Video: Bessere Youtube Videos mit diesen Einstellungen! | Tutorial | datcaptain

Seitdem man so viel zu Hause ist, habe ich so das Gefühl, man ist dauernd auf YouTube unterwegs. Ich meine, ist es nur bei mir so oder geht es da euch genauso? Ich möchte mittlerweile auch, glaube ich, gar nicht mehr wissen, wie viele Videos ich schon gesehen habe. Ja, es könnten einige gewesen sein. Schätze ich mal. Ich glaube, ich will es nicht wissen.
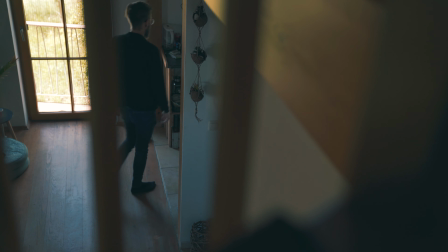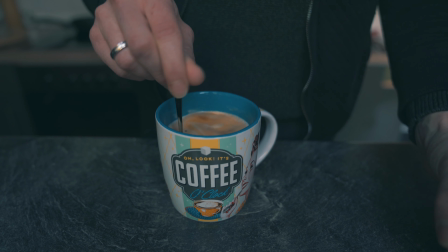Schön, dass ihr alle da seid. Ich hoffe, euch allen geht es gut, wie es einem halt gut gehen kann, denke ich, den Umständen entsprechend. Hört sich besser an. Ich hoffe, euch allen geht es den Umständen entsprechend gut. Ich zeige euch heute, wie ihr die Qualität eurer Videos verbessern könnt und wie ihr aus dem hier so etwas zaubern könnt. Aber zuallererst Intro.
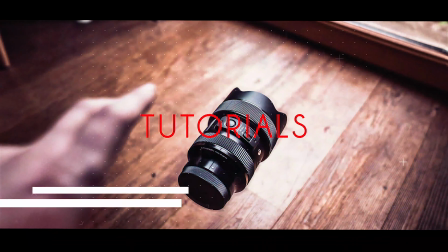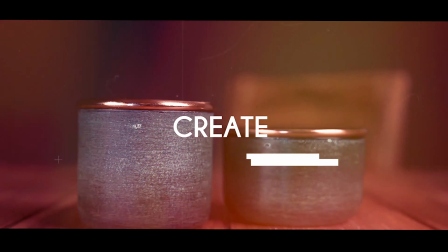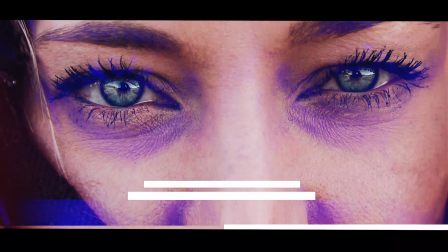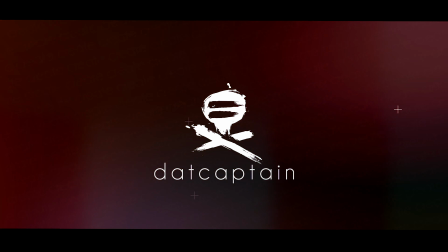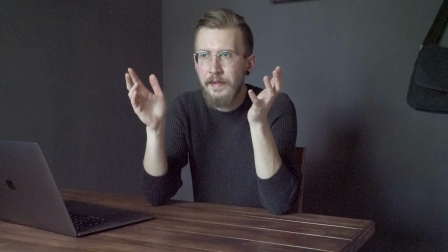[1:25]
Lasst uns doch gleich erstmal feststellen, was hier alles nicht stimmt. Na gut, sieht halt nicht gut aus.
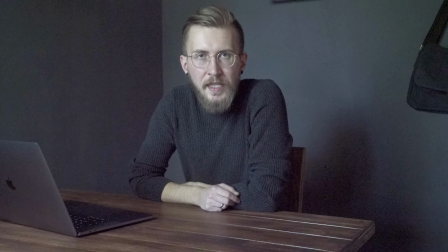[1:34]
Deshalb zeige ich euch jetzt, was wir alles verändern, damit wir die Qualität ordentlich hochschrauben können.
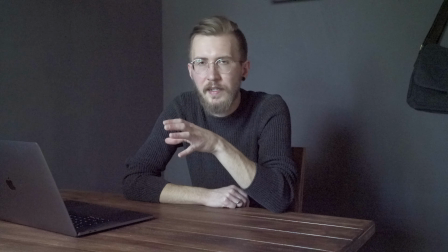[1:40]
Wie ihr sehen könnt, haben wir die Kameraeinstellungen komplett durcheinander gewürfelt. Hier werden wir nun die Settings komplett auf manuell umstellen.
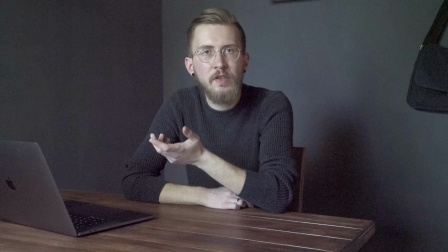[1:46]
So haben wir die meiste Kontrolle über die Einstellungen und können die Kamera nach Belieben anpassen.
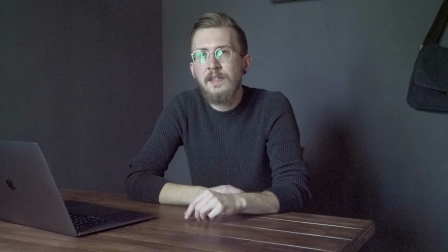[1:51]
Falls ihr euch noch nicht getraut habt, die Kamera auf manuell zu setzen, keine Sorge, es ist viel einfacher, als man meint.
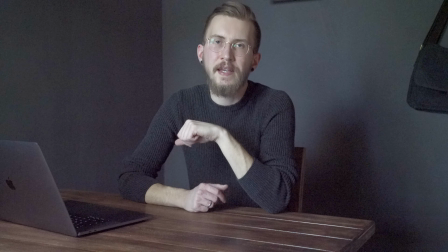[1:56]
Die erste Einstellung, die wir hier auf manuell anpassen, ist die Verschlusszeit der Kamera. Denn die sollte beim Filmen stets das Doppelte der Bilder pro Sekunde sein.
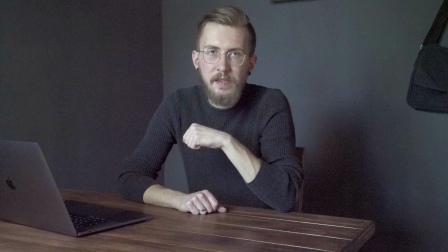[2:04]
In unserem Fall filme ich in 4K mit 24 FPS, also 24 Bildern pro Sekunde.
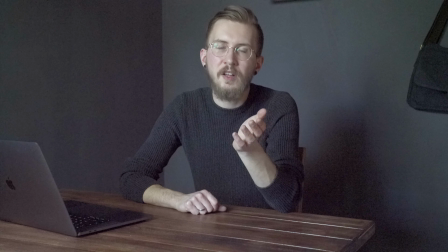[2:09]
Damit wäre das Doppelte 48, da aber die Kamera nicht auf 48 umgestellt werden kann, machen wir es auf 50.
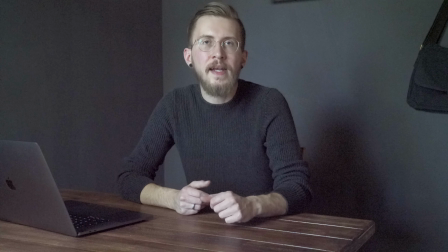[2:15]
Diese Einstellung sorgt dafür, dass Bewegungen realitätsnah wie möglich dargestellt werden und nicht
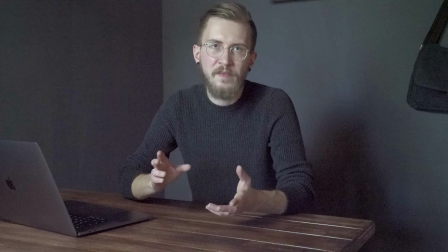[2:20]
strange aussehen, wie wenn man es zu hoch schraubt, wie es davor der Fall war.
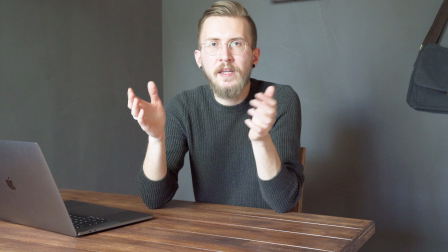[2:28]
Nachdem wir jetzt die Verschlusszeit eingestellt haben, kümmern wir uns nun um die Blende.
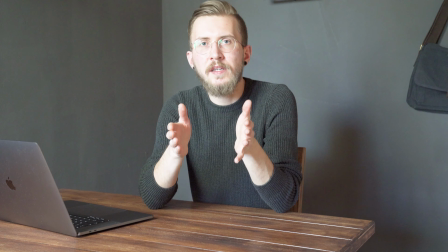[2:31]
Die sorgt dafür, dass der Hintergrund schön unscharf wird und das Objekt, was ihr im Fokus habt, auch wirklich scharf und vom Hintergrund freigestellt wird.
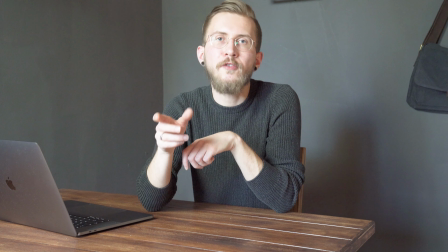[2:39]
Dafür müsst ihr die Blende, soweit es das Objektiv zulässt, öffnen. Hier wird sich an den kleinstmöglichen Wert gerichtet.
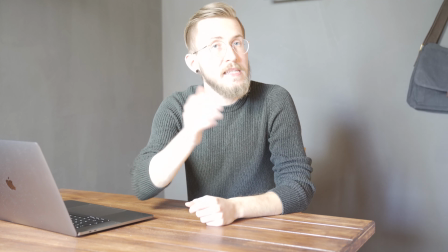[2:45]
In unserem Fall f2.8. Jetzt sehen wir natürlich, dass das Bild viel zu hell und überbelichtet ist.
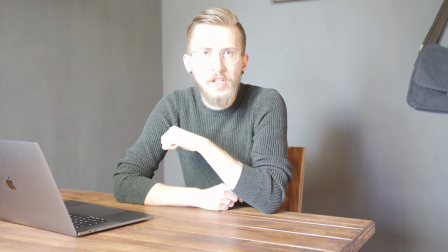[2:50]
Also fehlt uns nur noch der ISO-Wert. Den stellen wir so nah wie möglich auf 100 runter, damit wir die Unterschiede der Belichtung wieder ausgleichen können.
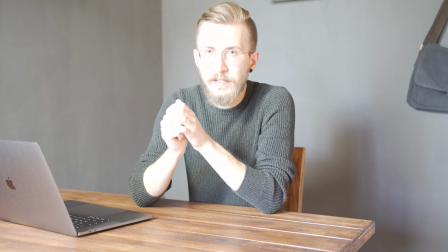[2:58]
Beim ISO-Wert ist es außerdem sehr wichtig, dass dieser einfach nicht so hoch eingestellt wird, denn je höher der ISO-Wert, umso mehr Rauschen sieht man im Bild.
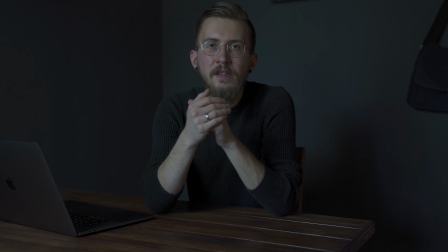[3:05]
Jetzt können wir vergleichen, wie hat sich das Bild von Anfang des Videos zu jetzt verändert.
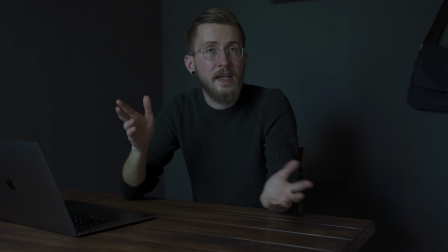[3:14]
Wird so langsam, würde ich sagen. Da die Kamera jetzt ideal eingestellt ist, fangen wir an, um uns herum das Setting ein bisschen umzustellen und zu überarbeiten und somit noch ein bisschen mehr rauszuholen.
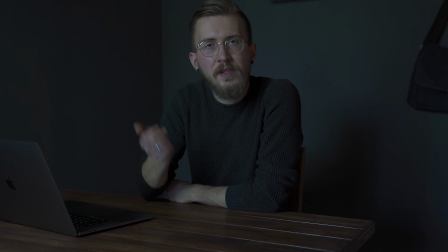[3:25]
Wir wollen ja, dass der Hintergrund im Video richtig schön unscharf wird. Deswegen bewegen wir uns ein wenig von ihm hinweg, sodass der Fokus komplett auf der Person im Video selbst liegt.
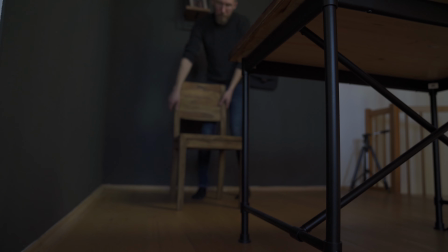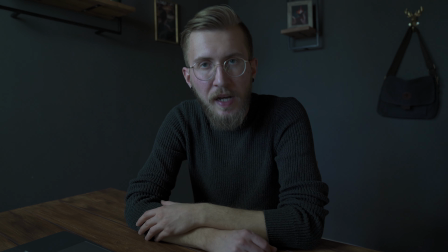[3:43]
Sieht doch gleich viel besser aus. Achtet dabei darauf, dass ihr nicht zu nah an die Kamera kommt, da ihr ansonsten oben oder unten aus dem Bildschirm verschwinden könnt.
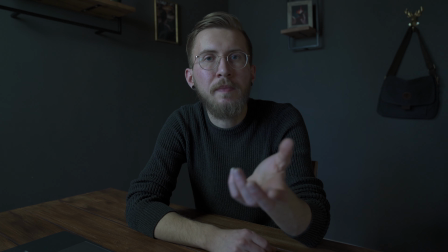[3:51]
Dabei hilft es, wenn ihr eine Kamera habt, die einen Bildschirm hat, den man nach vorne klappen kann, sodass ihr euch selber seht.
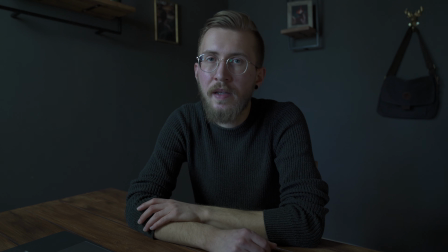[3:57]
Leider habe ich in meinem Fall auf der A7 R3 nur einen Tiltscreen, wodurch ich mich leider nicht selber sehen kann. Aber da hilft auch so eine Software wie die App von Sony mit dem Imaging Edge.